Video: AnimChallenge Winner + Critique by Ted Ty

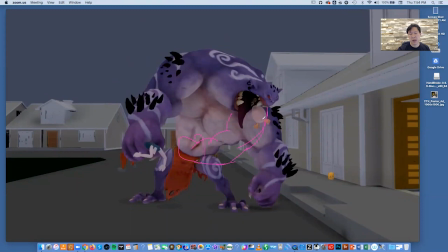33:13 Get his arm in a place out of the way, and it would counter-oppose also the spitting, right? Now, if you decide you don't want to pull the arm inward, if you feel like, well, I don't know if I want to put this arm and this arm so close because it feels like then this arm should go the other way,
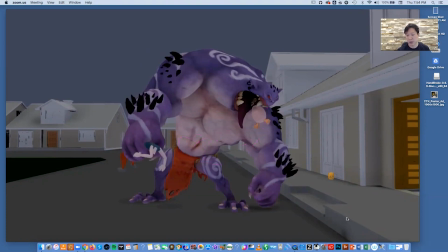33:33 then you have another choice, which is to pull the arm back. So if he's spitting out like this, you can actually imagine that this is his chest. Right, his deltoid. You can also pull his arm back
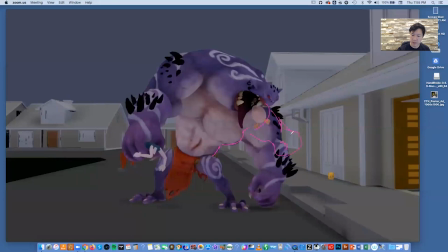33:52 here. So he pulls it back like this. And that gives a lot of outward force, like he's spitting as well. I just think either way, across the body in the front or foreshortened going back,
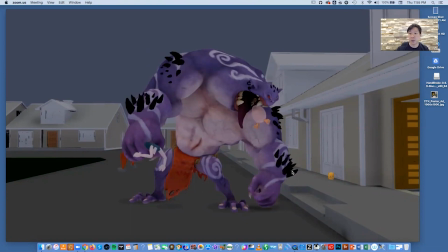34:08 you would clear a really nice silhouette of that head and we would catch it. We do see it because we put together the fact that he bit off and then spit it out, but it would be clearer if you move that arm out of the way. And it would also obey physics a little bit better.
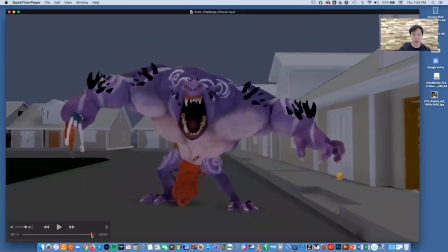34:28 And then it's a shame that we don't see this just a moment longer.
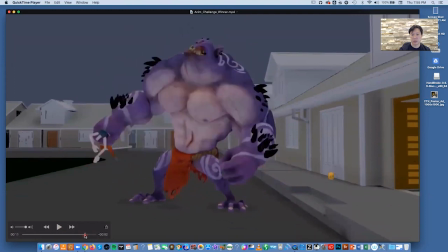34:36 Spit, patui. Here you do some body overlap, but there's none really in his head.
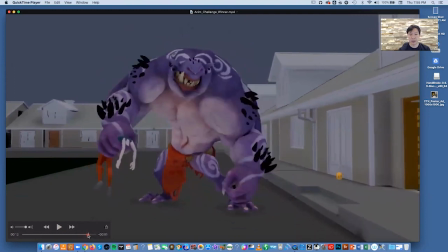34:44 It feels a little stiff. I would loosen the shoulders up a little. And then here, I love the little anticipation to the roar.
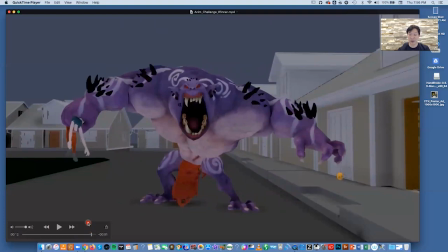34:53 That's great. Just a little bit longer. I would have liked to have seen it like another 7 frames or so. But Dahvid, that was really Halloweeny and really cool, and overall great arcs, really good spacing, very entertaining, a lot of surprises.
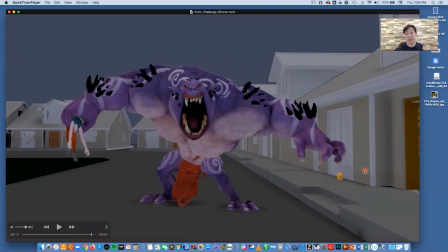35:12 and it's very, very clear. As you can see, most of my notes weren't necessarily full-on animation notes, but also ideas to really even push the clarity of your piece. Thanks so much for submitting, and congratulations again on winning this month's Anim Challenge, which is Halloween themed. Take care.